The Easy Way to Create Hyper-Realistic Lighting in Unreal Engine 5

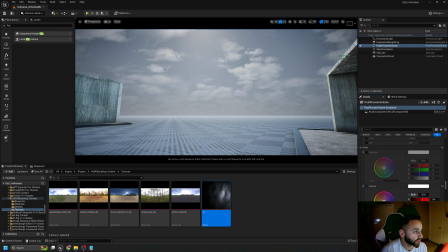989s
We can add more contrast to just have more contrast on the sky,
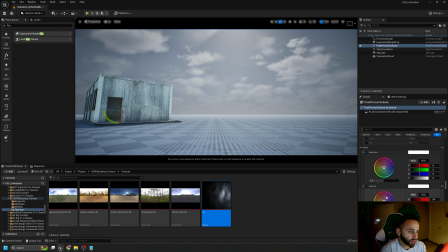996s
and keep this one, that's fine.
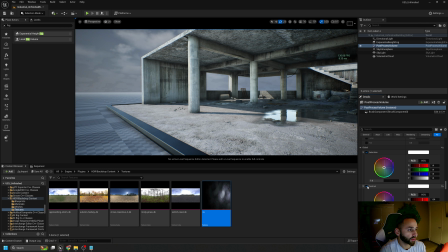999s
So now if we turn this off, you see we have more contrast, which is bring more realism also.
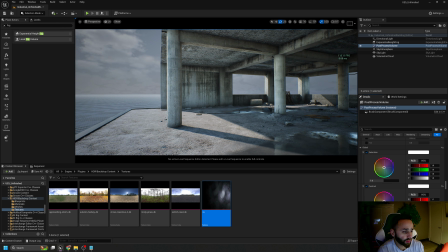1007s
But sometimes I would like to just keep it 1.1, that's enough.
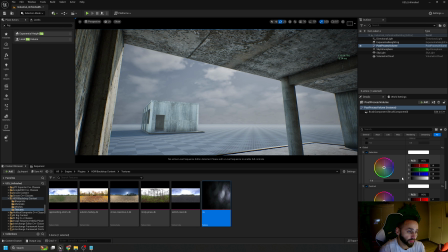1011s
And the light, I still feel, because it's cloudy day, so I don't want to have this brightness.
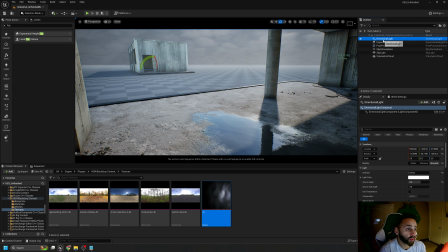1020s
Okay, so we go back to the sky atmos, and
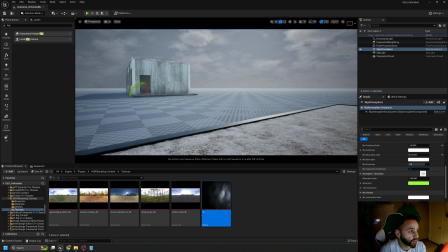1031s
yeah, I want first to change this value to 0.2. okay, to start to see more sky.
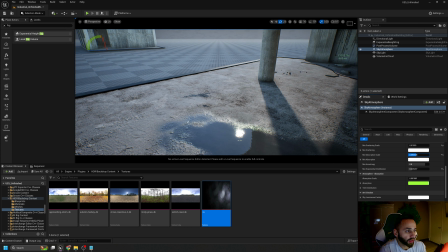1040s
And from here, if I change this value, I will get lower intensity without effect on the scene overall.
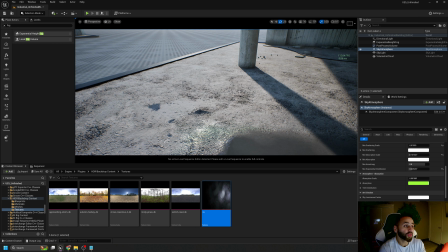1049s
Okay, so now this light, I don't, as a realism, don't try to put very high contrast.
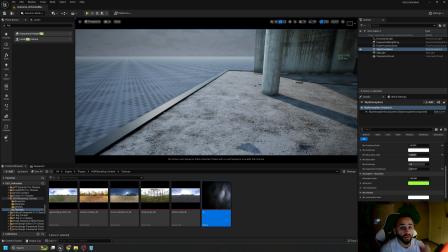1057s
Okay, you will miss some realism look because your eye doesn't really see this high contrast in the scene.
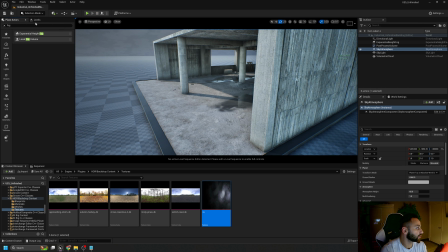1066s
Okay, I'll just go back here and I will remove the ones that I had, and to make sure the light it's visible, to right click and change to always loaded.
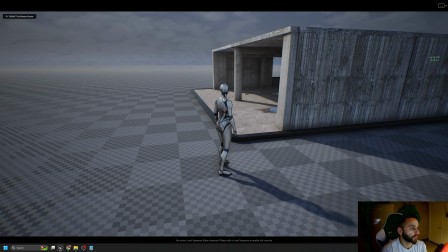1084s
Okay,
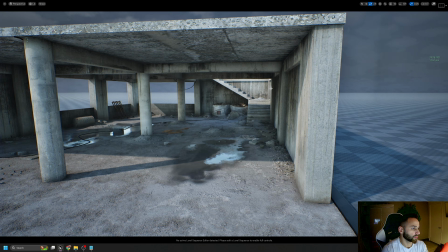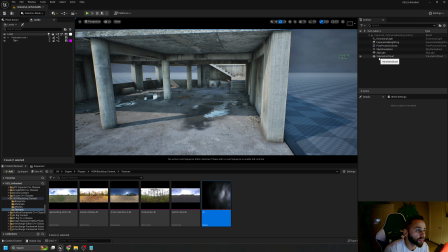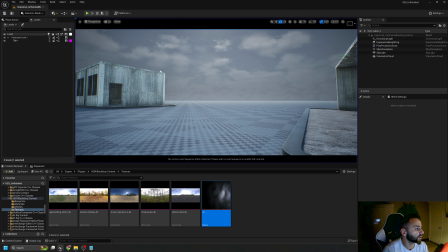1098s
there is something wrong here.
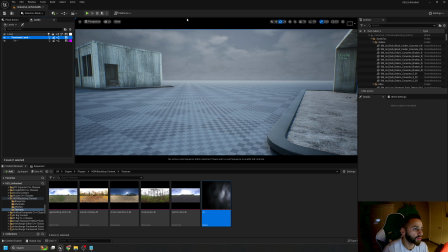There is nothing. Always loaded.
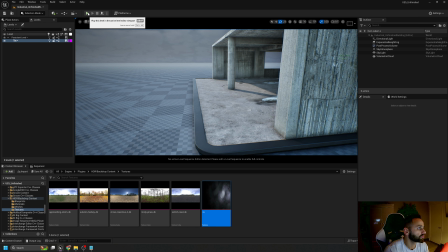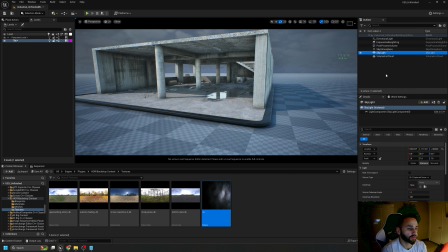1118s
Maybe the skylight. Not sure about the sky. Oh yeah, the sky.
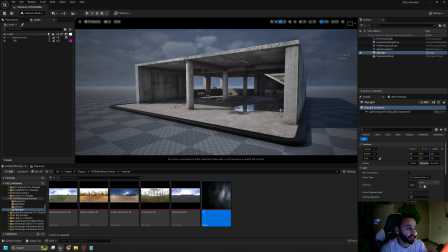1124s
You see, sometimes the sky doesn't update it. Doesn't give you the real updated.
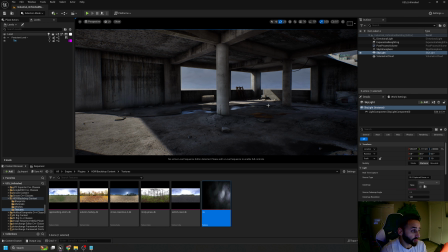1131s
Okay. So now the scene, it's a bit darker.
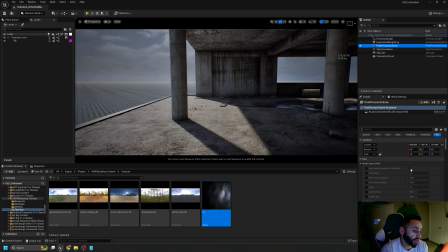1139s
Okay, so the way we can do, I can go to
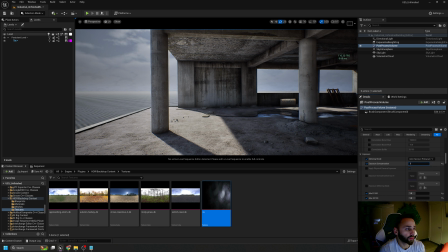1148s
the exposure, or we can even keep it like this for now.
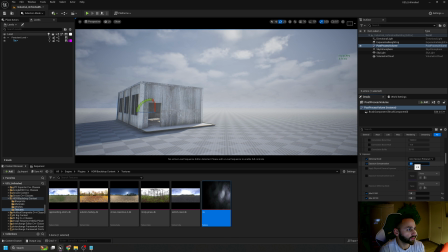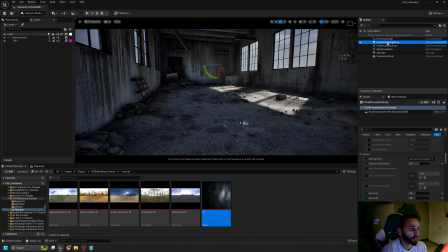1162s
I think that's a good value. Okay, and go back to the sky.
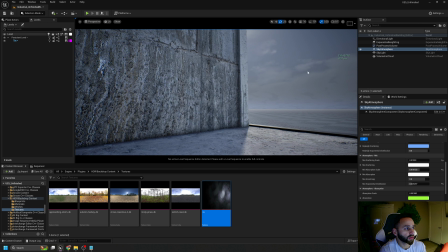1172s
Let's try to bring this more.
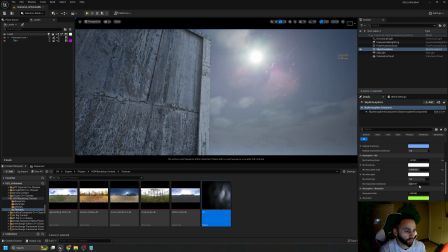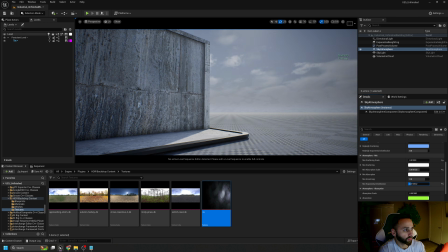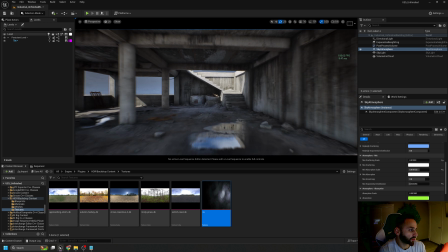1184s
Okay, so for me that's it.
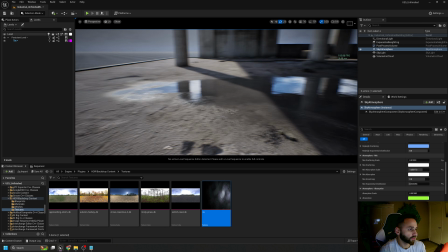1192s
Yeah, the light now, it looks nice.
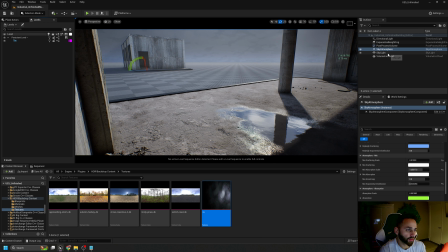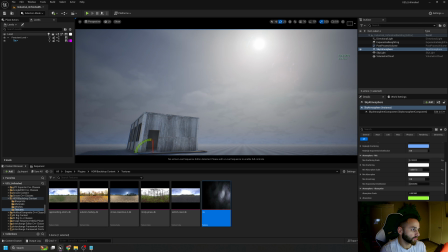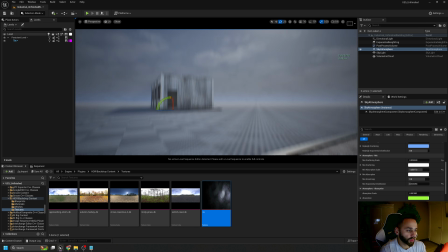1204s
We can add more bloom if you wish, but it's up to you.
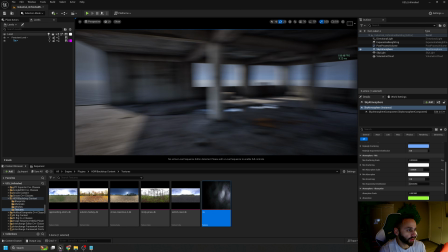1210s
So now the light is not
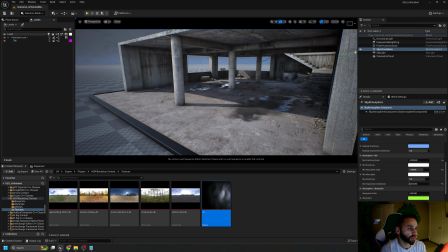1215s
that bad.
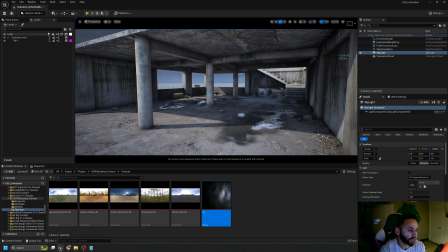1220s
Okay, maybe we can increase the value to 10.
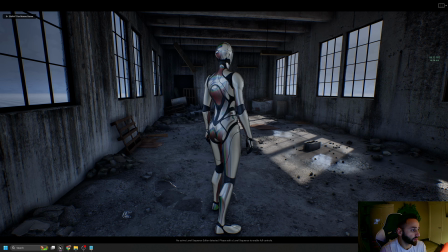1229s
Okay, and now if we play the game, it seems to be like this.